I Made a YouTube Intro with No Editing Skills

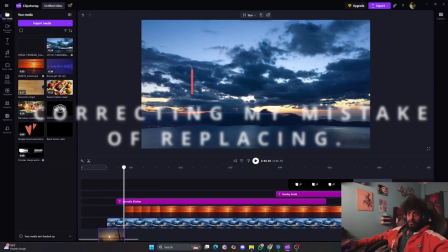4:09 Okay, there is some issue. We wanted it to be entire screen. Yep.
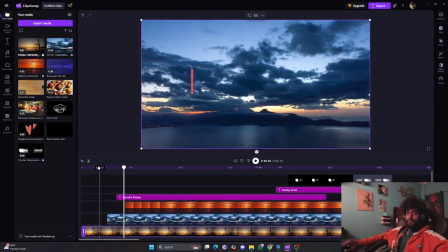4:16 Yeah.
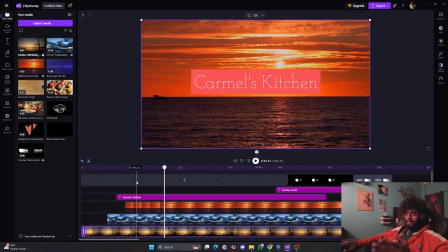4:18 So we are just seeing 3 videos popping up, and we had a vision of making 3 blinds kind of thing.
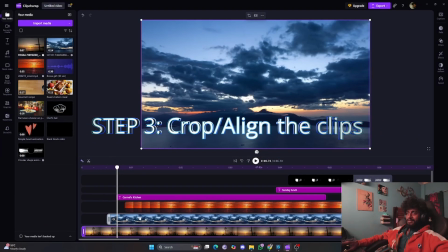4:25 So let's just go ahead and do that. Yes, this one is the video that we want on our left hand side.
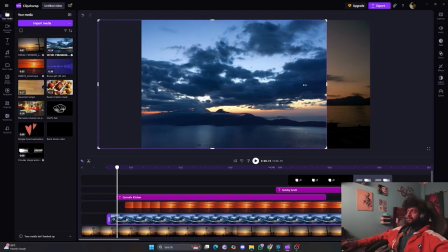4:34 So let's just trim it like this much.
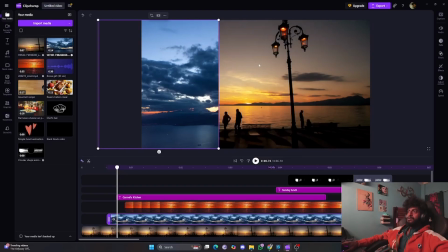4:39 This looks cool. Click check here.
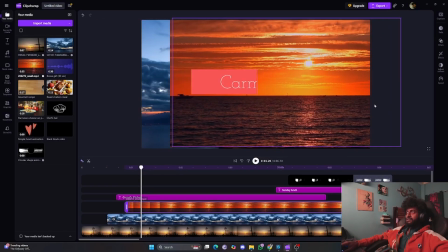4:44 And then this one I want the sunset to be visible from the right side. We'll just drag it till here, and then we'll click on crop. Okay, just align it. Yeah, it's aligned.
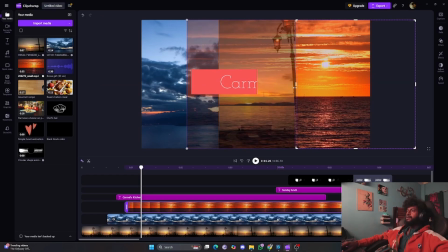5:00 I will crop it to make a third look, a third transition kind of a look. थोड़ा सा और crop कर दिया जाए इसे. This looks good.
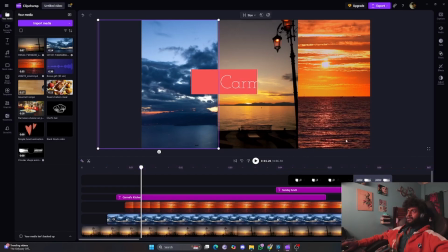5:15 This one थोड़ा सा और इधर कर देते हैं. This one looks decent. We don't have a ruler or kind of thing, which is there in different software. It's a very basic software. So yeah. Now coming back to this, let's just try to play our video.
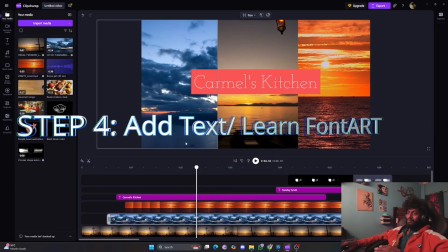5:29 One by one things are popping, everything is going good. Caramel's Kitchen. Now if I have to tell you something about font choices,
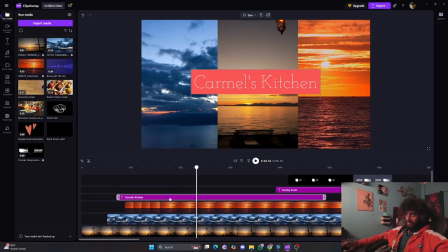5:35 like font choices matter a lot when you are making an intro video or an outro video, or even in any case. Like if your font choice is ugly, then it will not bring out the emotions on you.
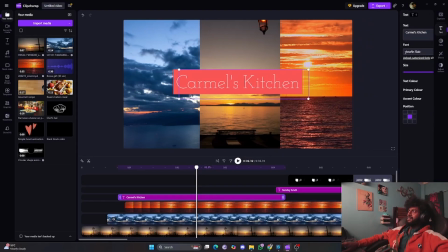5:49 So this Caramel's Kitchen is not looking at all to me as a something like a heading font.
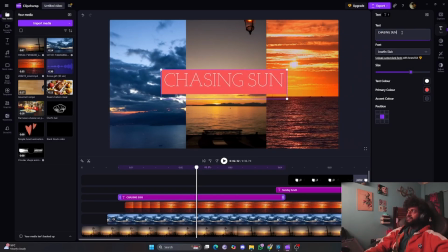5:56 So our heading was chasing sunsets, because we are chasing sunsets here. And for this one, I'll just use Erica. Like it has to be something bold.
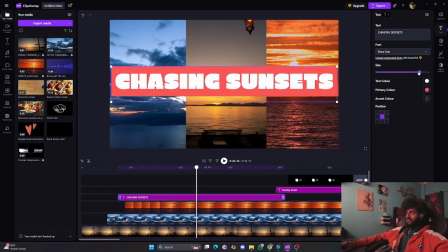6:09 Bold looks good. Let's increase the size. Yes, this looks good. And now for the magic to happen. Like this still is taking away the essence of the sunset and just
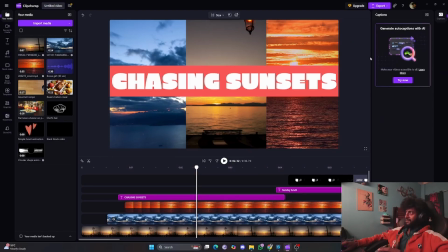6:22 throwing away a bombarding chasing sunset on the face kind of look. So we'll just select the font here, go to adjust color. This is something I discovered after almost a month of using Clipchamp, because I didn't solid tutorial. Just go to the blend mode and use overlay.
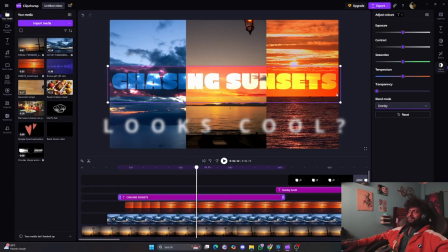6:40 You see how cool this looks, how the entire text is blending into the image and giving the depth there, right? Now let's just see chasing sunsets. We can add a transition, but I think popping up of one by one it's looking fine.
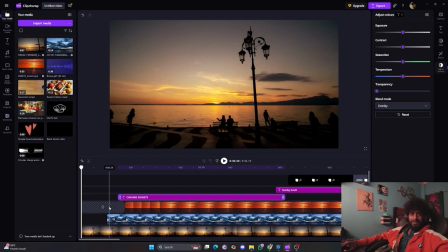6:58 And if we have to add a transition, we'll have to add a background image, something blacks like that, and it will take away the essence of different images popping up.
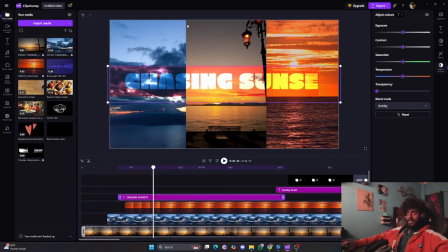7:07 If you want, you can overlay one more video that can go over here in the middle. It will look even more cooler.
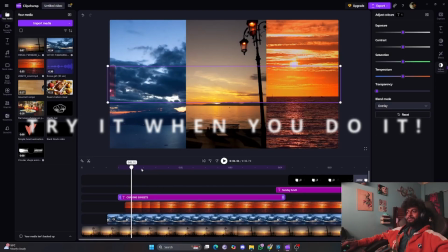7:14 I don't want to do that. That's just a suggestion for you to try. So we are here, chasing sunsets is back.
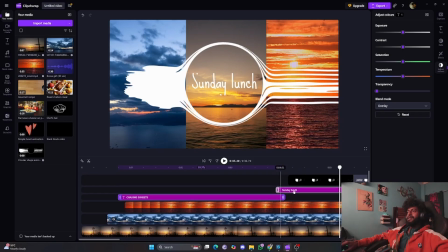7:22 Then there is a Sunday lunch, and no, Sunday lunch was not in our intro. This is chasing sunset. We are doing from east to west.
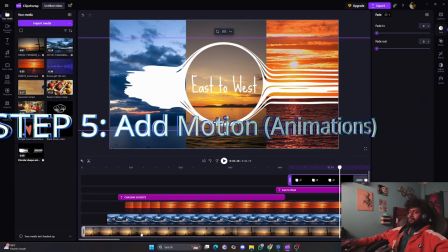7:33 And if I have to say like that, this particular animation, so you see there is just one animation in this entire image,
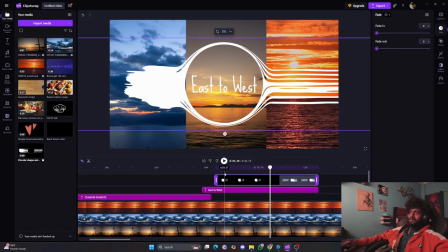7:41 and which is also something copy pasted from here, from something stock animation we are using. So what I can tell about animation is you cannot do a lot of animation in this Clipchamp. It doesn't support these kind of things, so you will have to import these kind of animated 2-second circular shape animation graphics from other places.
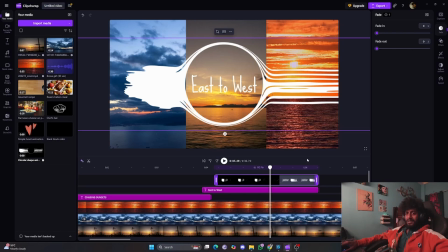7:59 So one thing about animation that I have learned so far is that animation is something,
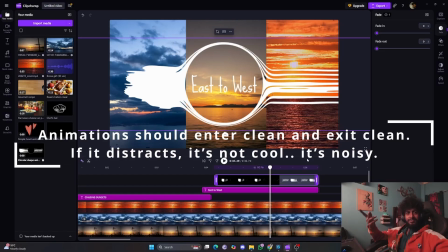8:05 if you throw it a lot, it just becomes a noise. So clean animation, just elevate the graphic. So one animation is totally fine.